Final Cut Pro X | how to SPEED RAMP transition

In today's video, we're gonna learn the principles and techniques in Final Cut Pro to create B-rolls like this.
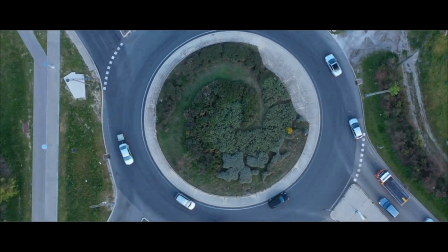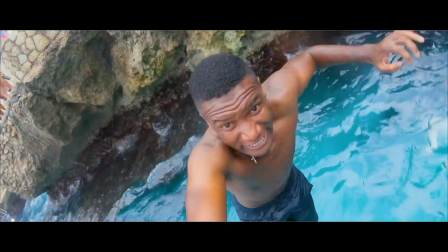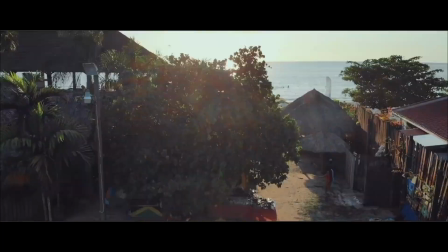This is your boy Raheim MooYoung. Welcome to another video. I'm gonna teach you guys editing today. A lot of people have been DMing me on Instagram, commenting on my YouTube videos, asking me how do I create these seamless transitions. So today I'm gonna teach you all of that. I'm gonna teach you how I create these seamless transitions, step by step, my editing workflow. I'm gonna teach you everything you need to know to create seamless professional transitional videos.
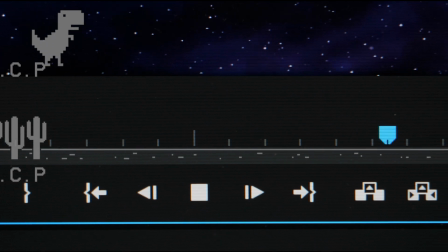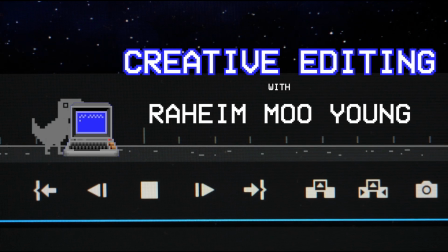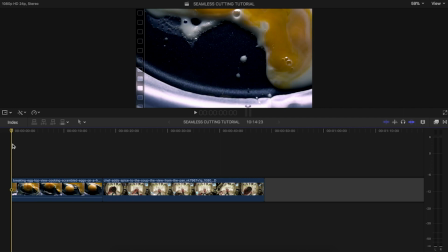[1:02]
First, we're gonna use the principle of movement to create seamless transition between both of these shots.
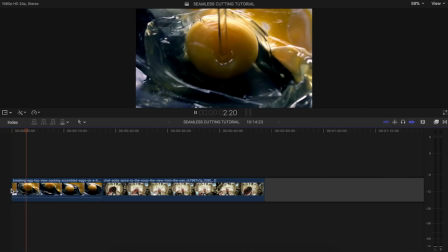[1:07]
The first shot here is of an egg yolk into the pan. And our second shot is of a chef opening the lid of the pot.
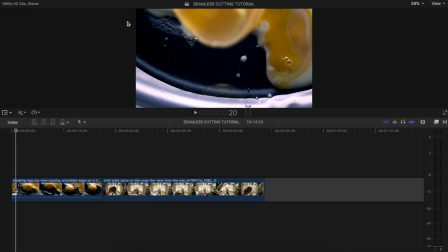[1:20]
So in the first shot, the frame is stable, but the object inside, which is the egg yolk, it's moving.
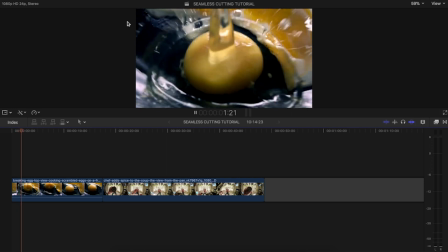[1:25]
It's moving inside.
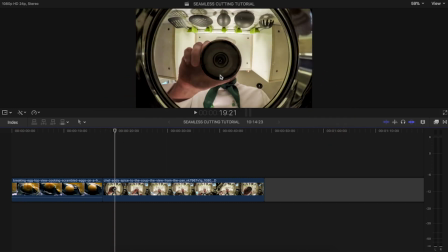[1:30]
And in our second shot, here you notice this black part, that's moving, the round circle is going inside. Hence, these two shots when cut together can create a seamless cut.
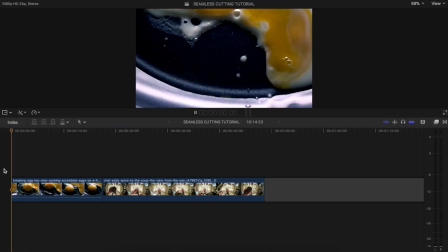[1:41]
So in the first shot, I'm gonna cut right when the egg hits the pan and cut the rest of it out.
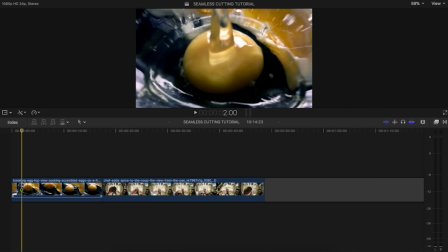[1:47]
It's not needed.
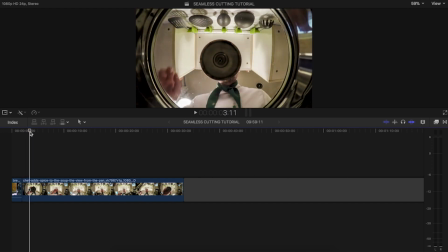[1:51]
And in our second shot, I'm gonna cut right at the moment where the chef just starts to pick up the lid.
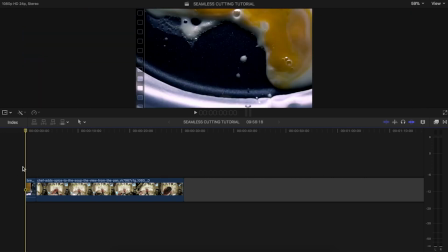[2:01]
Let's see how these shots look cut together.
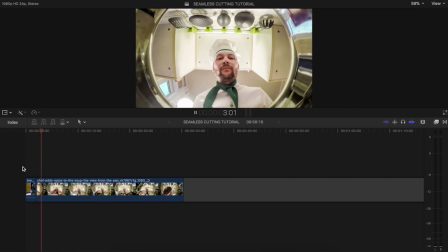You see the cut works well because the movement is carried forward from one shot to another.
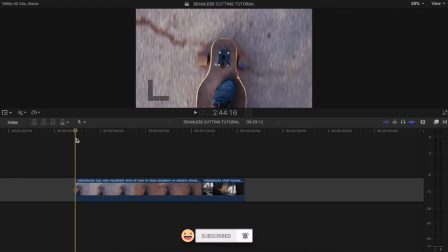[2:19]
For our second example, we're gonna use the principle of movement and speed ramp.
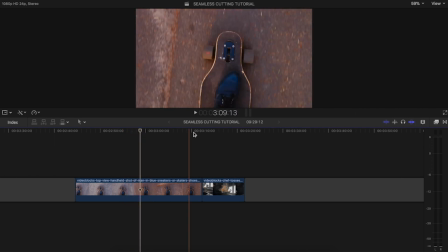[2:25]
So here I have a shot of a skateboard and I have a shot of a chef tossing the food up in the air.
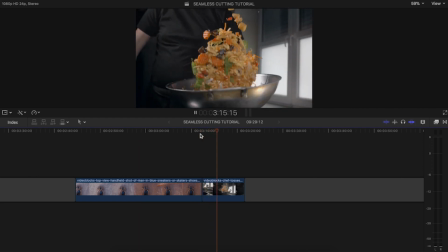[2:33]
Isn't that beautiful?
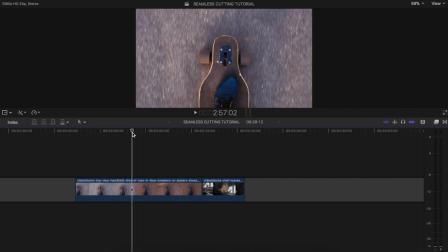[2:36]
If you notice, the shot one, the frame is stable, but the skateboard is the subject that is moving upwards.
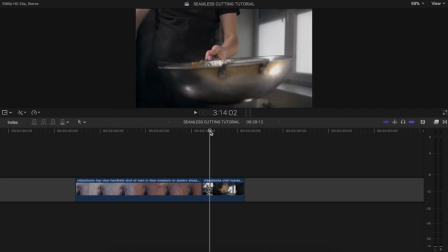[2:45]
And the second shot, the frame is stable, but the food is the object moving upwards.
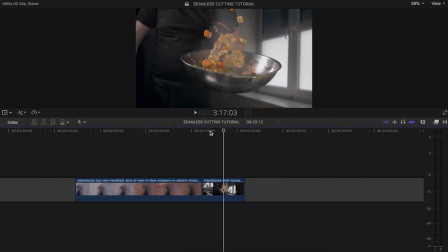[2:53]
Hence, the principle of movement will work between both of them.
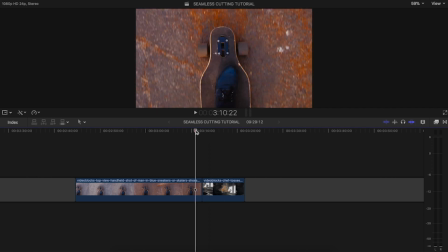[2:58]
So I'm gonna create a quick speed up between both of these shots to create a seamless transition. I'm gonna select the point where I want the speed to go up, press Shift B, that activates the speed ramp. And I wanna speed it up in the later part of the clip. We already have options by default.
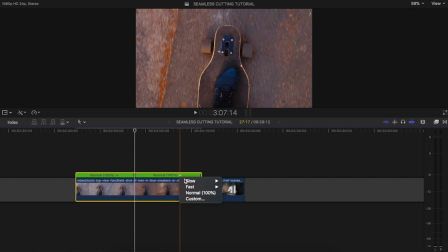[3:15]
To fast and slow, I'm gonna go for 8x.
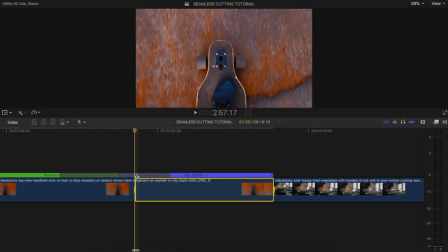[3:23]
If you see, there's the fader between the two speeds. To go from 100% to 800%, and this is the fader, you can extend this fader to make the transition smoother.
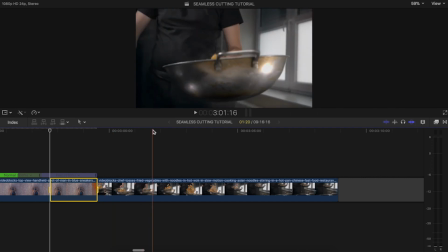[3:38]
And in our second shot, I'm gonna go to the very point where the food just starts to rise up, somewhere here.
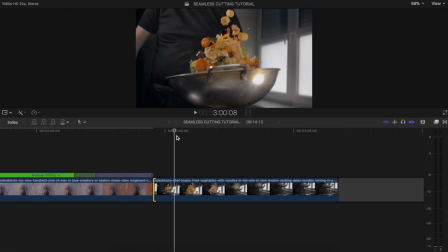[3:47]
I'm gonna go to the point where I want the food to start slowing back down to normal speed.
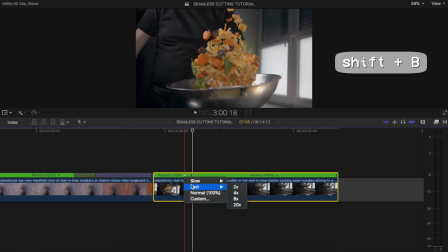[3:52]
Right here, I'm gonna press Shift B again. I'm gonna make the starting part of this clip fast like we made the ending part
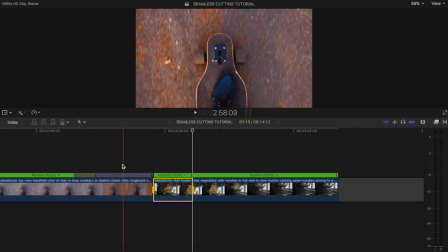[4:01]
of the first clip fast so that the transition happens in the speed ramp. Again, I'm gonna use 8x speed.